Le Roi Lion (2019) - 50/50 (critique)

je hais ce film je le hais est ce qu'on va en dire du bien oui on est à 50% là pour ça mais je le hais je vous le dis pour pas que vous soyez surpris parce que peu de films ont réussi à susciter chez moi une réaction aussi forte et viscérale que ce film là d'ailleurs petit hasard beaucoup de ces autres films sont également des productions disney pardon pardon on se laisse s'emporter, oh là là là là. C'est d'autant plus étrange que Le Roi Lion 2019 n'a vraiment qu'un seul défaut. Je vous jure, il a un seul défaut. C'est pas une blague moisie, genre il a qu'un seul défaut, c'est qu'il existe. Non, il a un seul défaut, d'après moi. Ils ont voulu faire le film le plus réaliste possible. C'est à l'origine de tous les autres problèmes dans le film.
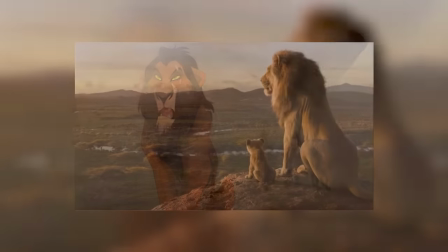1:14 Le Roi Lion 2019 est en effet un remake du Roi Lion de 94, le classique d'animation Disney le plus rentable de l'histoire du studio jusqu'à la Reine des Neiges.
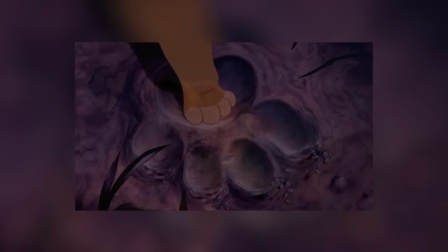1:22 C'est l'histoire de Simba, fils de Mufasa et futur roi, qui se fait manipuler et exilé par son oncle Scar, jaloux, et qui doit apprendre qui il est vraiment.
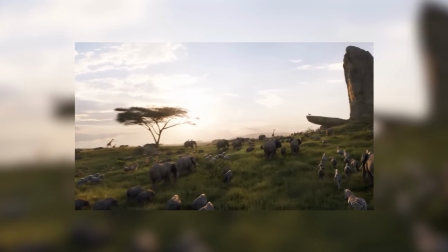1:30 C'est un film magnifique, avec une bande originale incroyable, des personnages hauts en couleurs, une histoire inspirée par Hamlet, le classique de Shakespeare, mais accessible aux enfants.
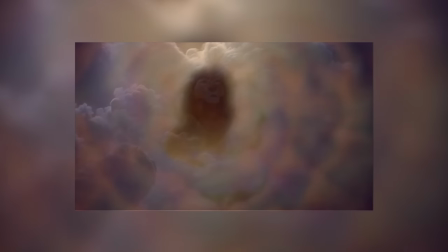1:39 C'est probablement un des cinquante meilleurs films d'animation de l'histoire du cinéma aujourd'hui, personnellement un de mes cinq films préférés, et mon film d'animation préféré. Le Roi Lion a beaucoup de mérite objectif, et beaucoup d'importance subjective. Comme beaucoup d'entre vous, j'imagine, les classiques d'animation Disney font pratiquement partie de la famille. Donc ça va être très dur d'être raisonnable et mesuré dans ma critique, mais on va quand même essayer, quitte à passer 40 minutes à dire c'était mieux dans l'original, autant essayer d'y mettre un petit peu de fond. Tout commence avec ce fameux plan.
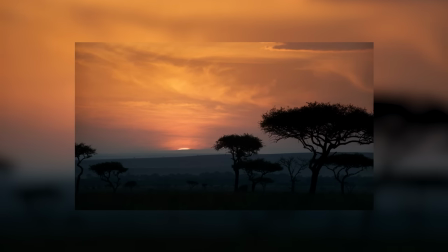2:06 Ce fameux plan... Ce fameux plan ! Mais voilà trop tard, voilà ! Moi je veux bien, moi je veux bien ! Ne pas gueuler tout du long, d'accord, mais l'intro, non mais l'intro, mais rien que l'intro, c'est un microcosme de tout ce qui va pas dans le film. Rien que sur ce plan, il y a deux choses qui changent par rapport au film original. Dans le film de 94, le soleil illumine l'écran noir, révélant le paysage.
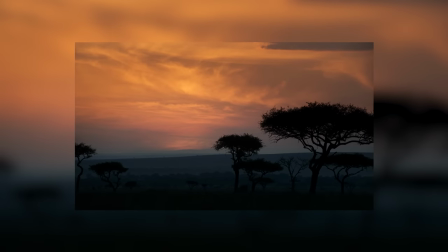2:24 Là on voit déjà le paysage, donc le lever de soleil ne sert à rien du point de vue du style. Et deuxièmement, dans l'original, la musique qui part en même temps que le soleil arrive donne l'impression de dévoiler elle-même le paysage. Parce que la musique elle-même est rayonnante, elle sonne africaine, c'est comme si la musique appelait tout le film à se réveiller. Si vous vouliez commencer sur ce plan, il fallait changer la musique. Peut-être commencer par les nananananana, parce que le soleil se lève doucement.
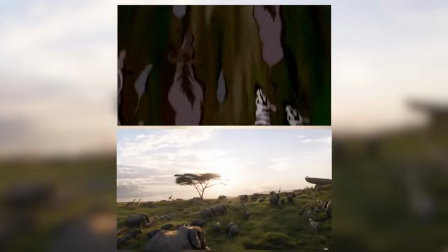2:47 Ensuite, les mêmes plans que le film original, il y a quelques différences cependant, ce blanc-là est nettement plus mollasson,
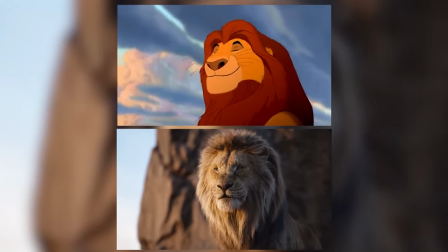2:52 Mufasa passe d'un personnage au trait noble, volontaire, mais bienveillant, et au comportement distingué, mais fraternel, à... juste un lion. La malice de Rafiki ?
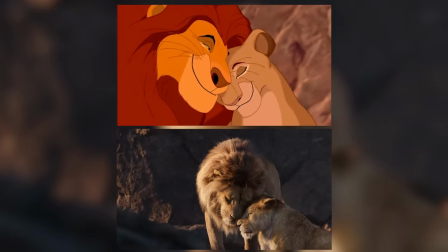3:03 Morte. La tendresse amusée de Mufasa et Sarabi ? Morte. La montée dramatique au sommet du rocher de la fierté ?
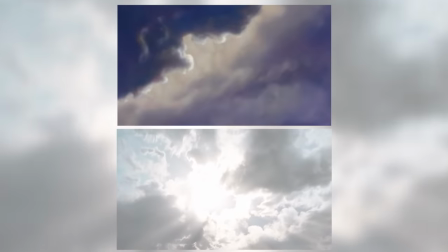3:09 Non, t'as pas le droit ! Le rayon de soleil symbolique ? On a juste un peu monté la luminosité, voilà.
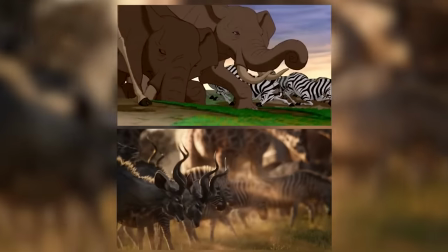3:15 Les animaux qui se prosternent ? Disons qu'ils s'inclinent un peu. Et ça, c'est juste pour ce que le film enlève à l'original. Voyons maintenant les problèmes qu'il ajoute. Parce que dans un dessin animé, comme dans un conte ou dans une fable, les animaux sont anthropomorphisés. C'est-à-dire qu'ils ont des traits humains. Là, on nous vend du photoréalisme. Ok, alors, pourquoi les animaux se rapprochent de leurs prédateurs ?
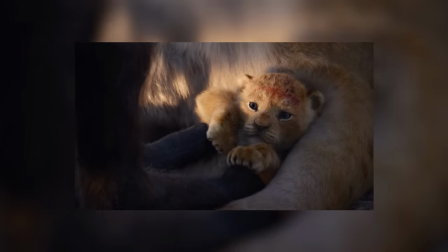3:34 Pourquoi Mufasa n'a qu'une seule femelle ? Pourquoi Sarabi n'a pas déchiqueté le macaque qui vient de toucher son gosse ?
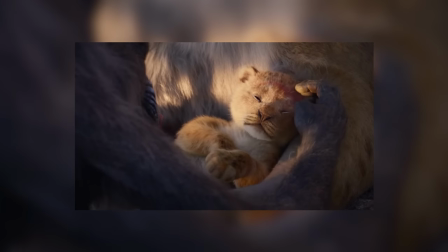3:40 Pourquoi les animaux ont des rituels tribaux ? Pourquoi aucun de ces animaux n'a de couilles ? Je suis désolé ! Tu me vends du photoréalisme ! Je veux des couilles de macaques !
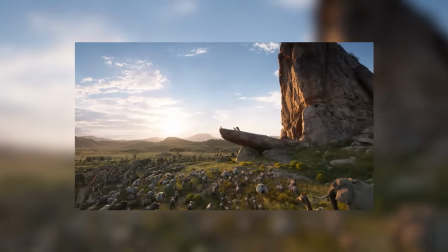3:50 Je devrais probablement réfléchir avant de parler. Tout est plus lent, tout est moins vif, tout est plus fade, tout est plus petit.
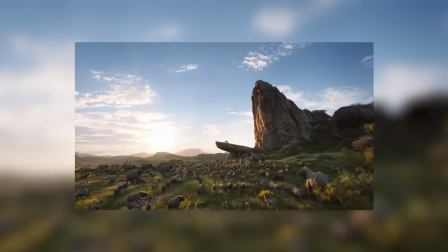3:58 Mais le pire du pire, c'est que ce sont les mêmes plans sur la même chanson et le film vient de te dire tout ce que t'as besoin de savoir. Il ne va rien ajouter, il va enlever, il va créer des problèmes en essayant quand même de t'escroquer en te servant la même musique incroyable composée par Hans Zimmer qui te donne une seule envie finalement, c'est de regarder le film original. C'est le film pour lequel cette musique a été composée ! Nique-toi le film ! Trop ! Oui, oui, trop, oui, trop, et en même temps, j'ai prévenu. On nous présente ensuite l'un des plus gros problèmes du film, Scar.
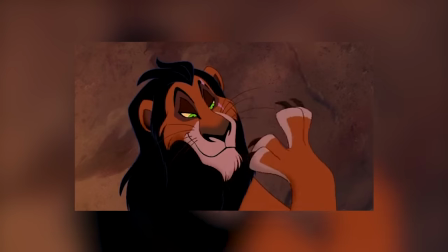4:29 Dans l'original, Scar est suave, sarcastique, maniérée. Dans celui-là, Scar est vieux, crasseux et fatigué. C'est plus réaliste.